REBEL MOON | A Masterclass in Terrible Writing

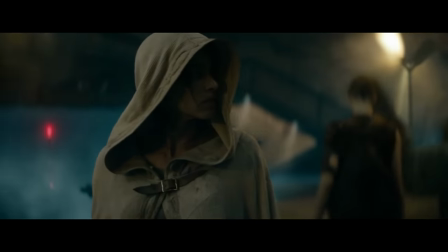[36:56] Who's going to make sure you'll return in one piece?
Anyway, we're finally coming to the climax of the movie, when Kai betrays them all.
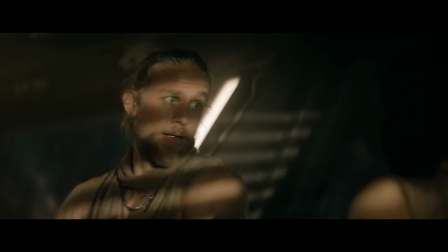[37:03]
Now, this would be a fun twist if it wasn't telegraphed a mile in advance by having him make them all travel to some random supply post so he can drop off some Amazon parcels or whatever.
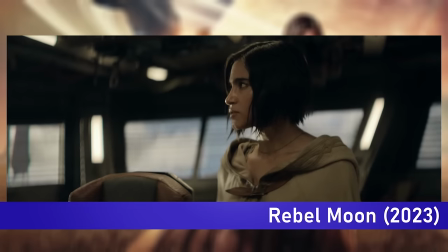[37:12]
Conveniently, Kora seems to have forgotten this.
Is he worth our time? Because we can't afford to waste any.
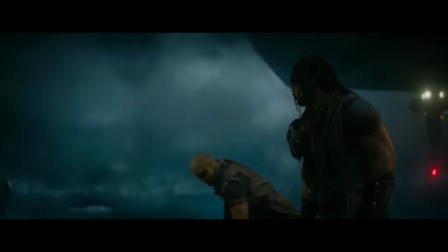[37:18]
Nope, never mind the time pressure, better help Kai make his delivery on time. Gee, I wonder if there could possibly be some other reason for making this stop.
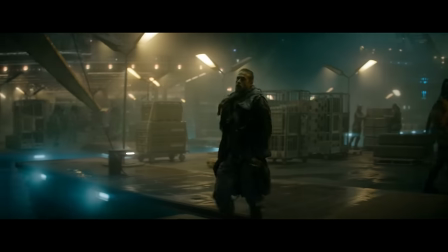[37:25]
See, when your movie is just plot point after plot point, then you're not going to accept that this scene really is just about them dropping off some boxes.
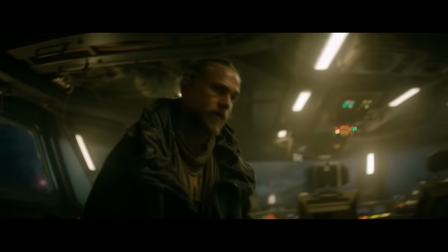[37:33]
You're going to wonder if maybe the roguish, scoundrel character is not telling the whole truth.
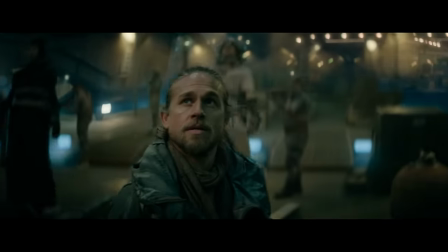[37:37]
Colour me surprised when this person turns out not to be trustworthy. But instead of using this scene to show us how each of these characters responds to being betrayed,
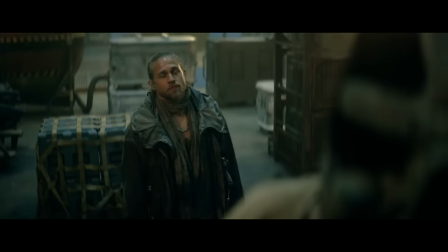[37:46]
instead, we have more exposition and more one-line descriptions of each character.
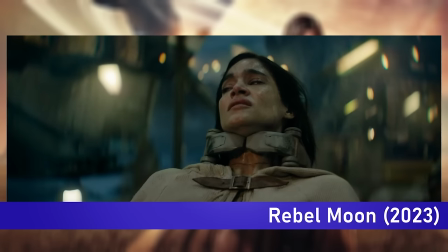[37:51] Taric, for instance, his world enslaved. Then there was Nemesis, her whole family slaughtered.
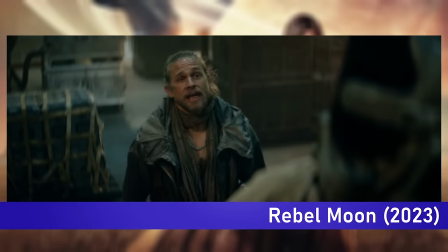[37:58] But General Titus, have you any idea how much he alone is worth?
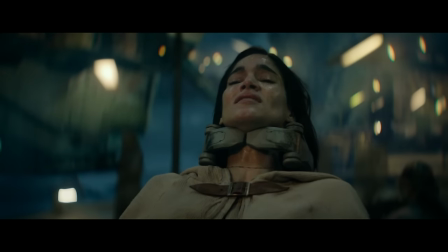[38:03]
I mean, it's getting kind of exhausting at this point.
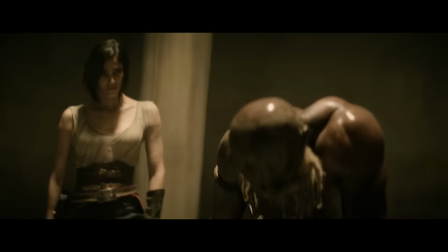[38:05]
I'd much rather see, for example, how Titus reacts to the fact that he was reluctant to rejoin the fight and is now proven right in that suspicion by being betrayed.
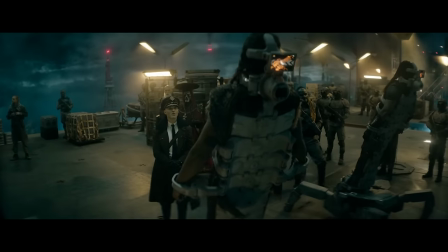[38:14]
Or how Taric, a former slave, might respond to being locked in chains again by the very person who freed him.
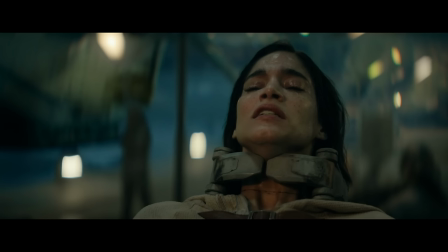[38:20]
But no, they just sit silently while Kora says things like, "What happened to honor?"
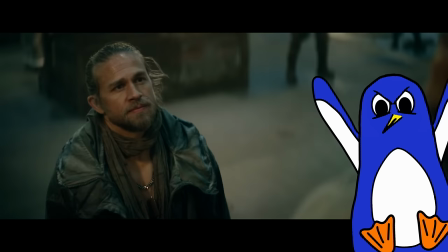[38:25]
The bad guy arrives, and guess what? He does exactly the same thing Kai just did, and again, goes around each character and tells us something about them.
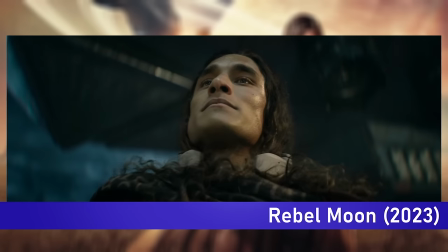[38:34]
I feel like I am losing my mind.
Taric Decimus, or should I say Prince Taric?
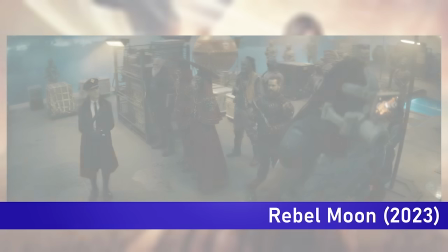[38:41]
How mysterious.
Commander Blood Axe, leader of the very insurgency the King's gaze was sent to this backwater of the galaxy to capture.
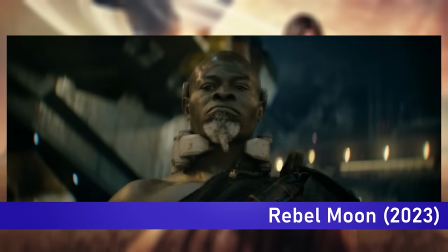[38:48] General Titus, his actions at the Battle of Sarawu precede him.
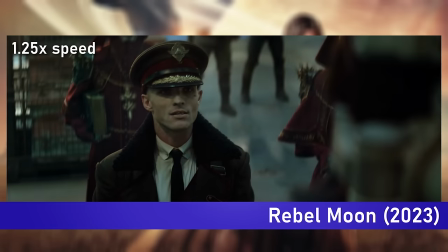[38:52] The legendary swordswoman known only by the name of Nemesis assassinated 16 high-ranking Imperial officers, all in a hunt to avenge her slaughtered children.
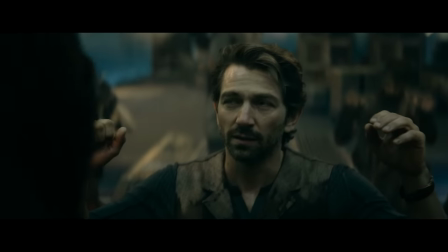[38:59]
Do these characters get the chance to respond?
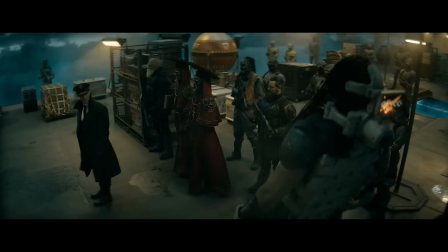[39:02]
Do we see how Darian Bloodaxe, the leader of the rebellion, reacts to coming face to face with one of the Motherworld's most elite generals?
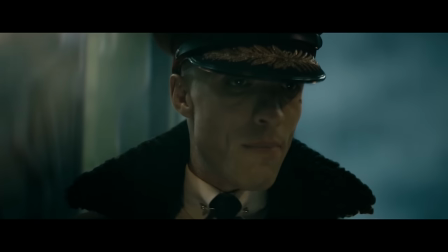[39:09]
Does Nemesis have anything to say to someone leading the regime that slaughtered her children? Of course not, because we need to start the fight.
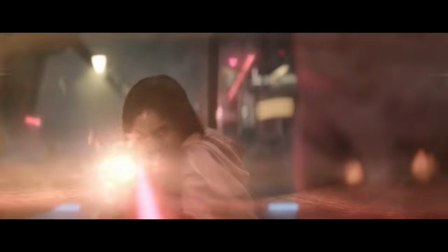[39:15]
And finally, here we are, the climax of the movie.
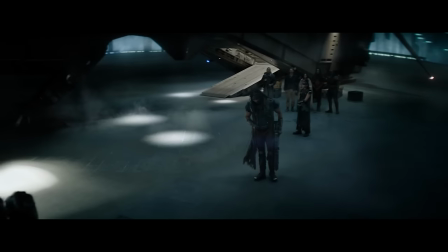[39:18]
Kora has recruited the most fearsome warriors in the galaxy to her fight, and now we get to see them all team up and fight together for the first time.
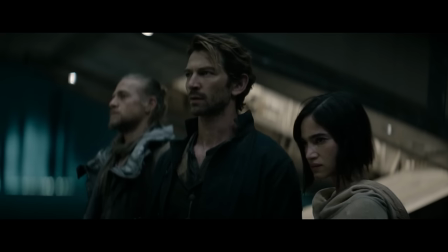[39:25]
The entire movie has built towards this. Whatever flaws the characters had, this is the time to redeem them, because this is what it has all been about.
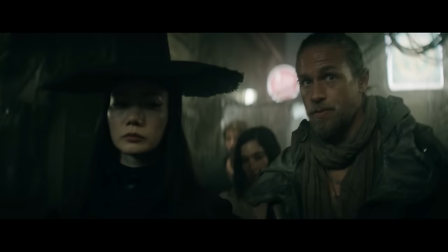[39:33]
Let's start with Nemesis.
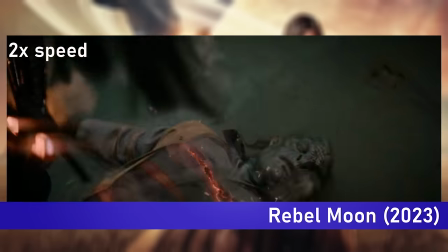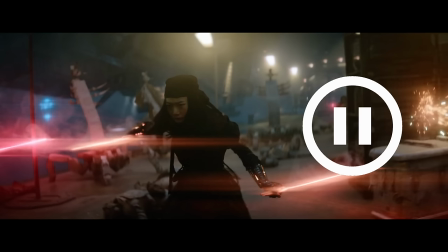[39:42]
Oh, that's all Nemesis does? I thought we'd get slightly more of her. Maybe, I don't know, have her fight this guy from the start who also has a laser sword thing?
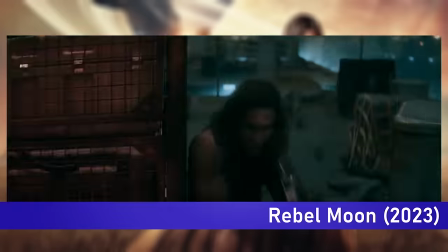[39:51]
Well, never mind. At least Tarek is here to show off his awesome athleticism. Oh, okay, he's using a gun.
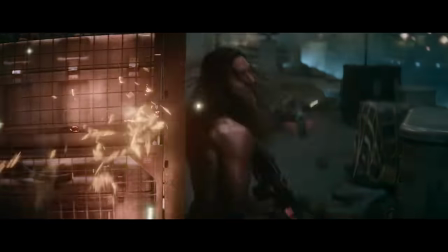[40:01]
Oh, and he's done. That's it. That's everything we see him do in this scene. But what about General Titus?
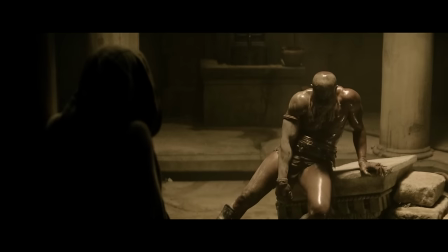[40:06]
Surely, after an hour and a half of build-up of this legendary warrior, we finally get to see the truth of that.
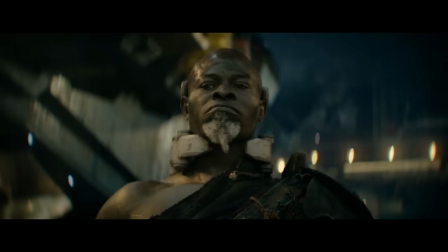[40:13]
See what the legends are about.
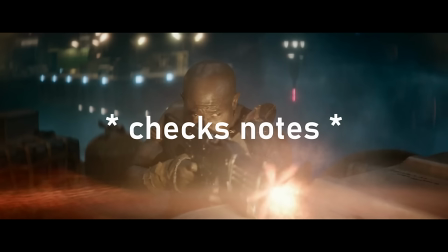[40:18]
Oh, that's it. Wait, that can't be right. One shot of him just firing a gun?
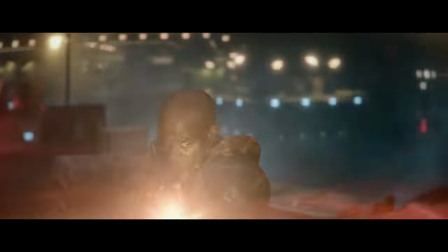[40:24]
Nope, yep, that's it. That's all we see of the legendary General Titus in the final fight scene.
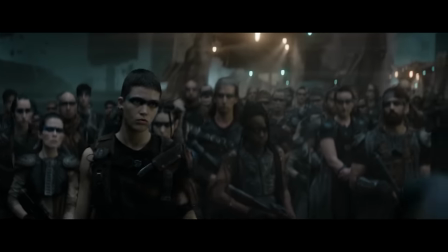[40:29]
This character, who we met 10 minutes ago, gets more screen time than he does in this fight.
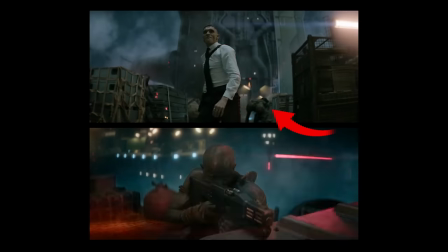[40:34]
In fact, this random grunt also gets the same amount of screen time because he also appears in exactly one shot, just firing a gun.
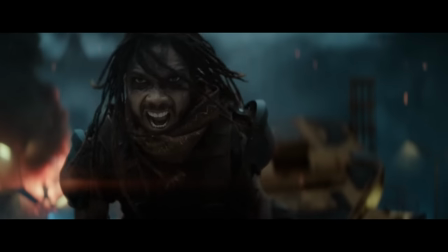[40:41]
But the main bit of this fight is Darian sacrificing himself to bring down the big ship.
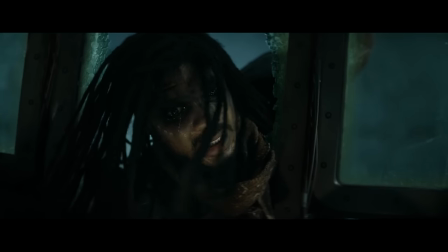[40:46]
Now, this would mean more to us if we hadn't met him one scene earlier. His sacrifice is given this huge amount of significance.
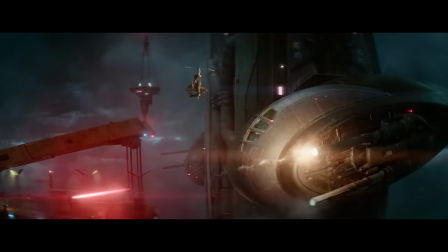[40:52]
The music swells, there's slow motion, a character even yells, "No!"
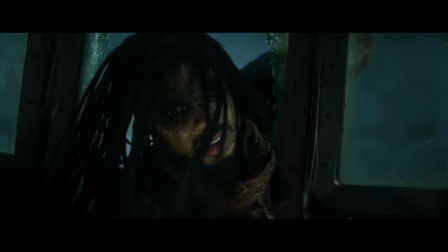[40:58]
But we don't care because we don't know this character at all, so don't care about him or know what this means.